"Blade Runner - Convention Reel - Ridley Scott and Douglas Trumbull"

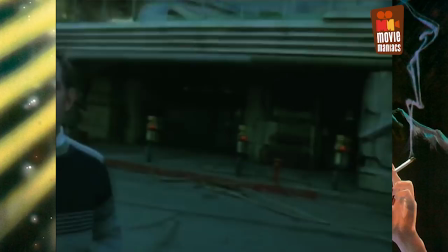246s
And being trapped on the street was not
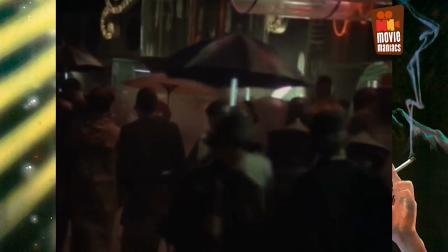251s
only just unromantic but a thoroughly nasty way
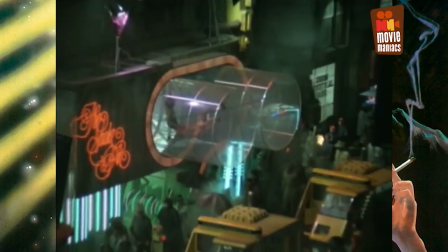256s
to spend your life because the street was simply a service access to the megastructures
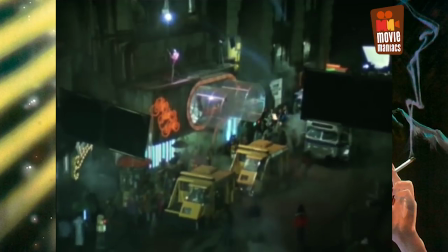262s
and the high-rises that now comprise the city.
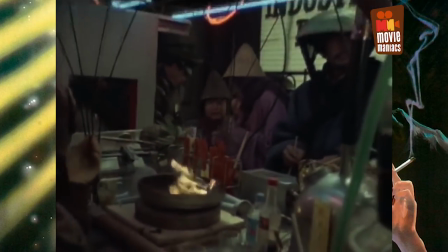267s
Decent people really didn't live below 40 stories above the street.
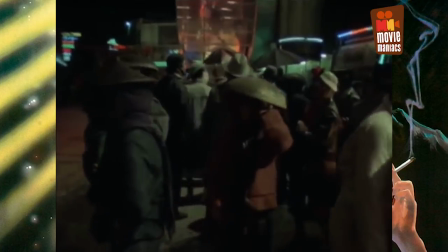271s
So then you start to get this accretion or accumulation of detail, which are generators, vent pipes,
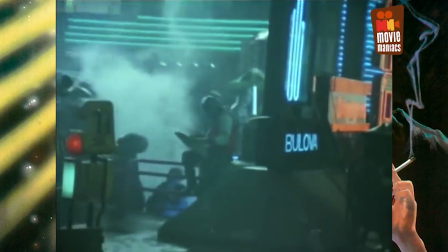280s
a whole leftover kind of society that you're forced to live with,
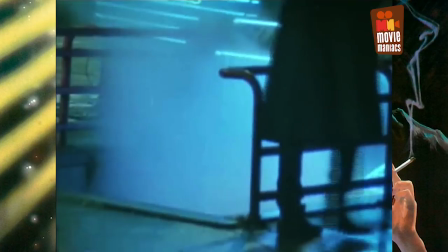285s
because that's all there is. you can't afford to go up and it takes a trend that is happening in some of the larger urban centers
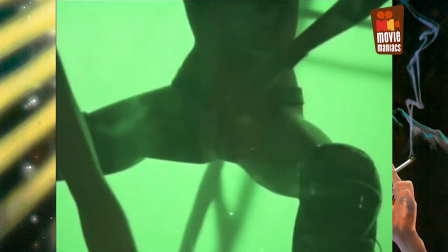292s
and accelerates it and caricatures it makes it more brutal and more glamorous at each end of the scale than it is now.
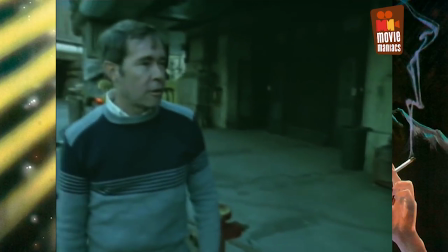302s
This parking meter is a kind of miniature example of the whole visual concept of accumulation.
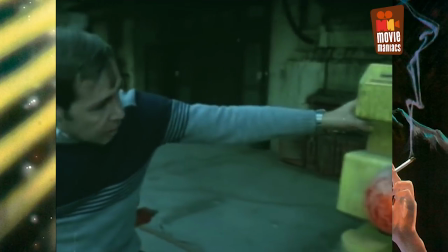310s
You start with a recognizable parking meter inside all this stuff and it's it's
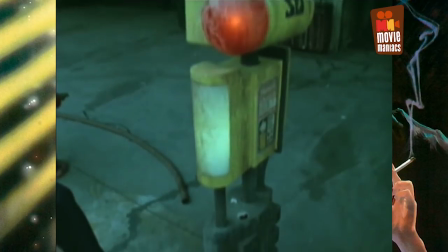317s
there that's the reason for adding on to it from the first place for economy when
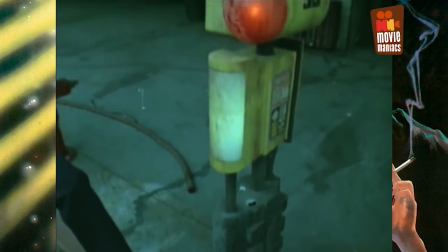323s
you no longer can accept coins or metal discs or whatever you had a electronic register that accepts
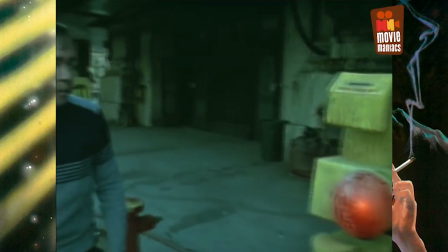329s
a magnetic card the post mechanical case
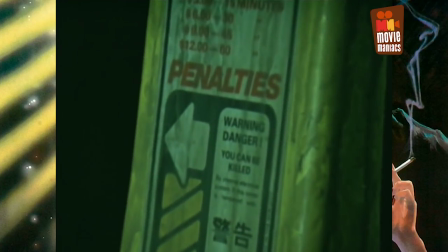335s
becomes electrified so that if you touch it and try to attack it you're electrocuted which is a very brutal attack on on your you as a human
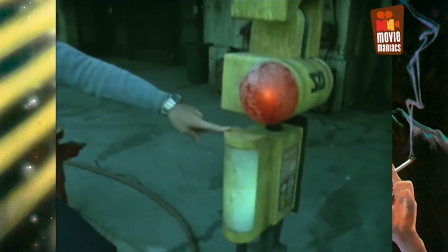345s
and by adding additional lights larger scale it's easier to see at night it because it can be used for directing traffic down lanes or maybe the lights change color something like that
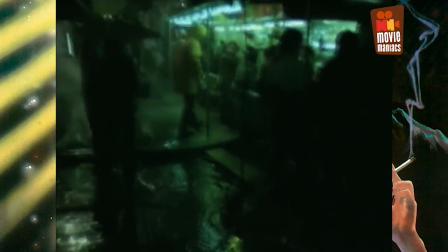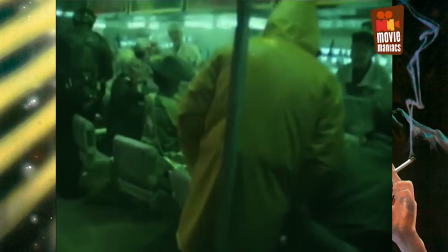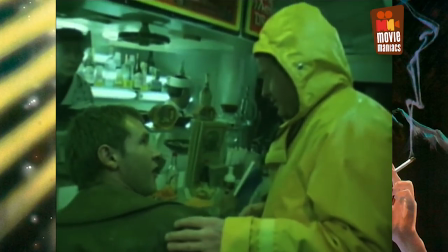368s
if you do it properly they don't
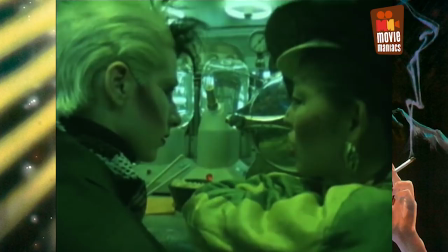373s
take great leaps and bounds I mean unless you're into truly into sort of fantasy terms like Flash Gordon
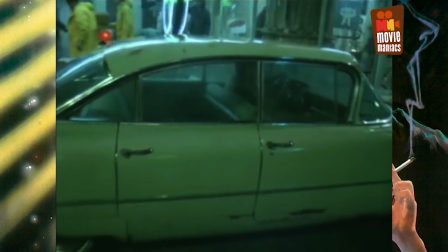377s
or whatever you're doing but if you're taking a step forward in terms of reality which I'm trying to keep it as real as possible even though it's very
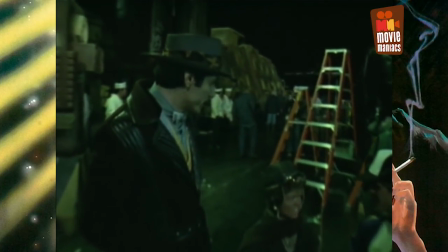386s
let's say rich and exotic and colorful the step forward is small like if you take a car one of the cars we've designed the original cars we started off with were incredibly sort of sleek and streamlined and even throwing all the dirt on them and and rubbish on them under the sun it still looks slightly futuristic in inverted commas and so we sort of backed down in the design concept so they're quite familiar
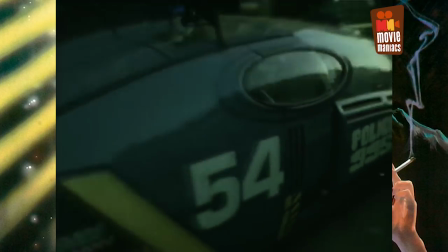412s
looking cars except they're just a little exotic so our step forward is is small but it's big if you know what I mean
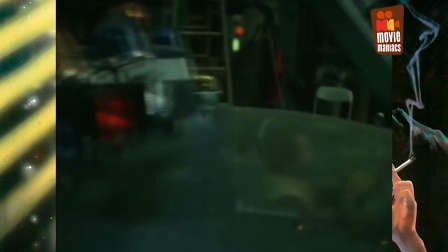423s
the start-off concept was that the society had produced vehicles that could fly
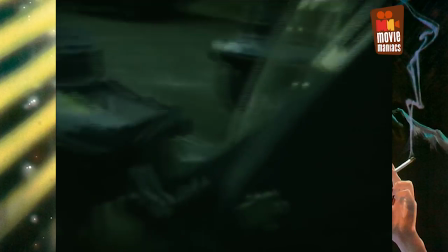429s
we had a specialized vehicle which only authorized people could use that's the spinner it had to look different to make it believable that it could fly first of all and so the configuration of that vehicle is totally different than any of the other vehicles because it it does a particular thing it actually It flies, lifts off the ground, lots of dust. This is the interior spinner set. When we shoot the exterior of the spinner, none of this interior exists.
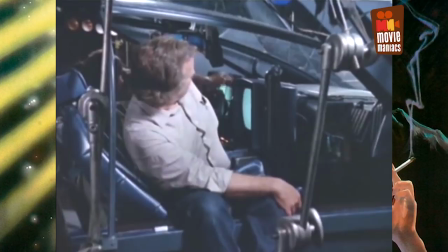462s
This is strictly a set constructed for interior shooting of all of the readouts and all the detail on the exterior vehicles that you see driving around in the streets.
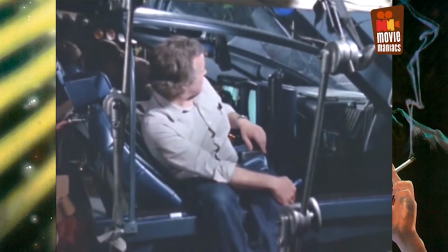470s
None of this detail of interior is here. And one of the problems we have today is that on screens like this,
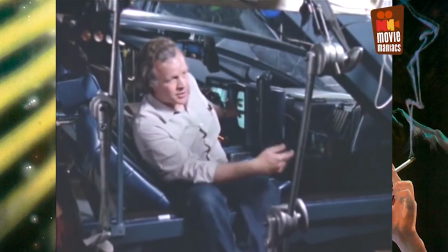477s
where there will be readouts of movies, digital displays, maps, etc. for maneuvering the vehicle.